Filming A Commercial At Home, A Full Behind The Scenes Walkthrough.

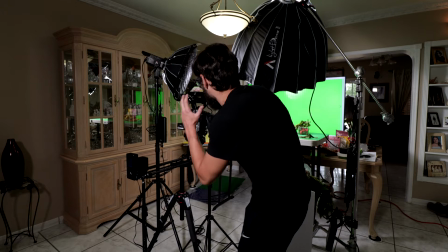Okay, so now I feel comfortable with the fact that I got a bunch of slider shots. I changed back around. I know I put the green screen up. I wanna try to use the main colors as best as I can. I guess it always looks the nicest, most crisp, but you know, we gotta play with what we have and play around with it.
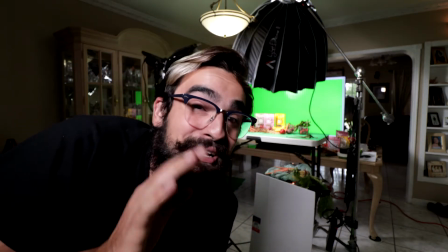I did notice I forgot to turn on my hair light over there, but it's totally okay. I put it on and just redid the shots.
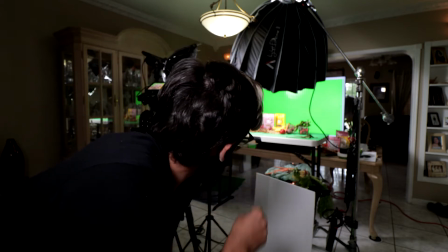As I was going through, I kind of made some fine tunements.
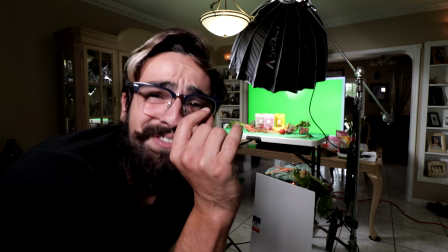You know, it took me around 20 minutes just to get this one shot, which is ultimately probably about one tiny second in the commercial, but it's the one that ties it all together.
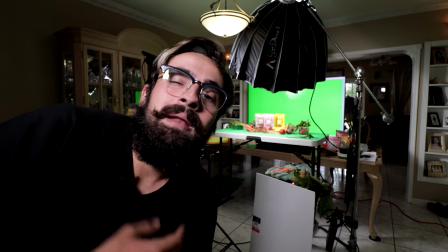It's the Hero Shot. It's the most important in my opinion, because it's the last one that you remember, has all this fun stuff.
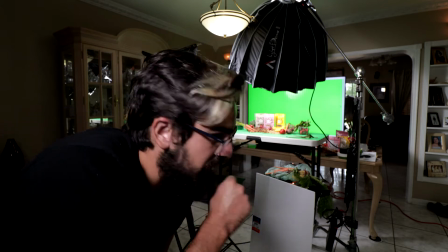So what I'm doing now is I'm gonna be actually switching tripods and just getting really nice close-up detail stuff just to play around with, so that way I have.
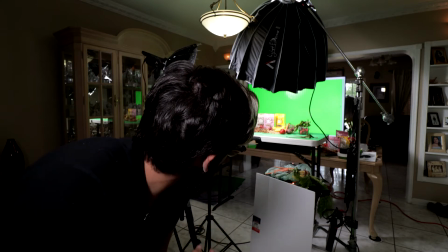And then I'm gonna break everything down, and then as I'm breaking things apart,
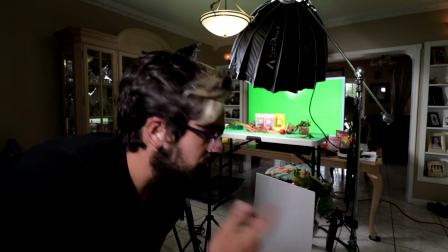I'm gonna be taking some single shots of the products, so that way I can, you know, play around with it and have that for later.
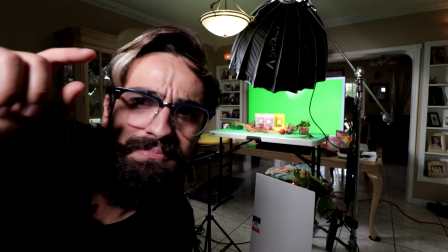But yeah, that's what's happening right now, and follow along. And I gotta take this off the tripod, so I gotta figure that out somehow.
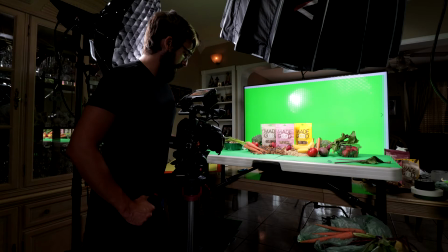One thing I wanna emphasize here is that I have deliberately chosen the pink bag, the strawberry bag, to be my main bag. I like it the most. I see it on their social media the most, and that's why I chose it.
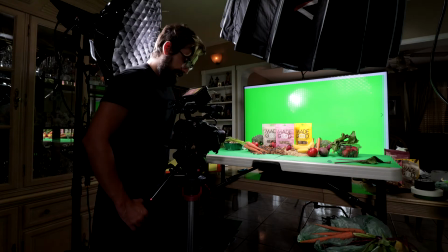So we gotta make a little adjustment here. See, pa-ching. Nothing crazy, but just to make sure things look cohesive. And as you can tell, my background for the yellow is black. And I'm not really gonna go in and try to correct that.
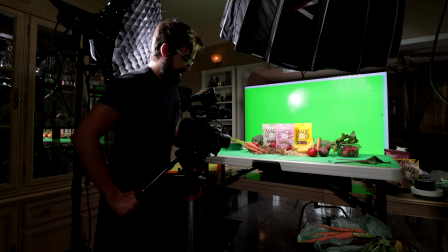I'm just gonna let it be, because these are fast cuts. And I just want to emphasize all these little things here, like made good, strawberry granola. And let the scene that you create you know, take you places.
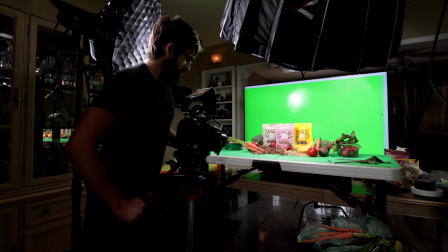Like, obviously, like, let, like, follow the chocolate chips until you get to the strawberry, you know? Like, just follow it along. Give purpose to your movement. Make it feel natural. So that way, you know, follow the curves of the banana.
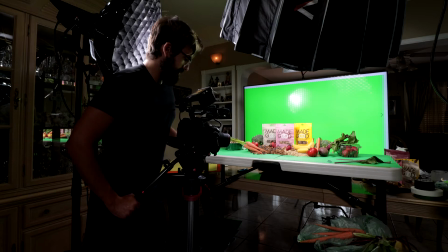Just, you know, follow the curves that these fruits give you, you know? There's natural curves to all this. You just gotta follow it along. And I'm right now shooting at a pseudo shallow depth of field just because I wanted it to be nice and to have that fall off and play with it.
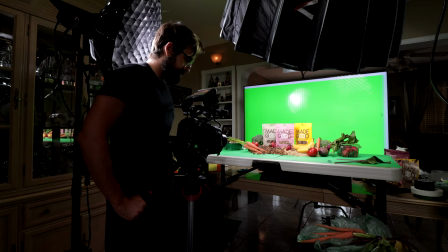But again, I'm shooting really close. Shooting at 100 millimeter macro.
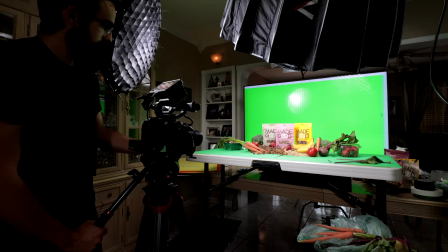Okay, so it is day two of this fun little spec shoot that I am doing. Today I wanna be getting single shots of all different products, as well as like little fruits, veggies, and like the actual little like nuggets and stuff like that, so that way I can composite it in. And I also wanna do some throw. I'm gonna throw some things up in the air today, so that's gonna be a lot of fun. It's gonna be a lot more individual, not so detailed and specific, but a couple things I got prepped for today. One thing about food photography is that you want those little bubbles, those water bubbles on there, and so that way it feels like it's fresh and a lot of fun jazz. And the way you do that is that you get some baby oil and you get some suppositories and you melt it and you make a little concoction here and you get this. I've had this for a long time. Once you get the right formula down, it's phenomenal. It's great. It lasts a long time. You just spray it on the fruits and it's ready to go. So yeah, that's what we're gonna be doing today. A lot of individual shots. I'm feeling good. It's day two. It's not early in the morning. It's like 1 o'clock in the afternoon because I had to do an edit before. I actually have my laptop right now exporting a project. And then once that gets back, we're gonna go straight into working. But right now we're just gonna prep everything, getting everything ready for today's shooting. And then tomorrow, hopefully we're gonna get the stop motion done. A lot of overhead stuff just on green screen. We'll play around with it. I'm not 100% sure how I wanna do it. Maybe I'll use projector, what have you, just so that way. I don't know, we're still playing with it. That's day three, today's day two. One step at a time.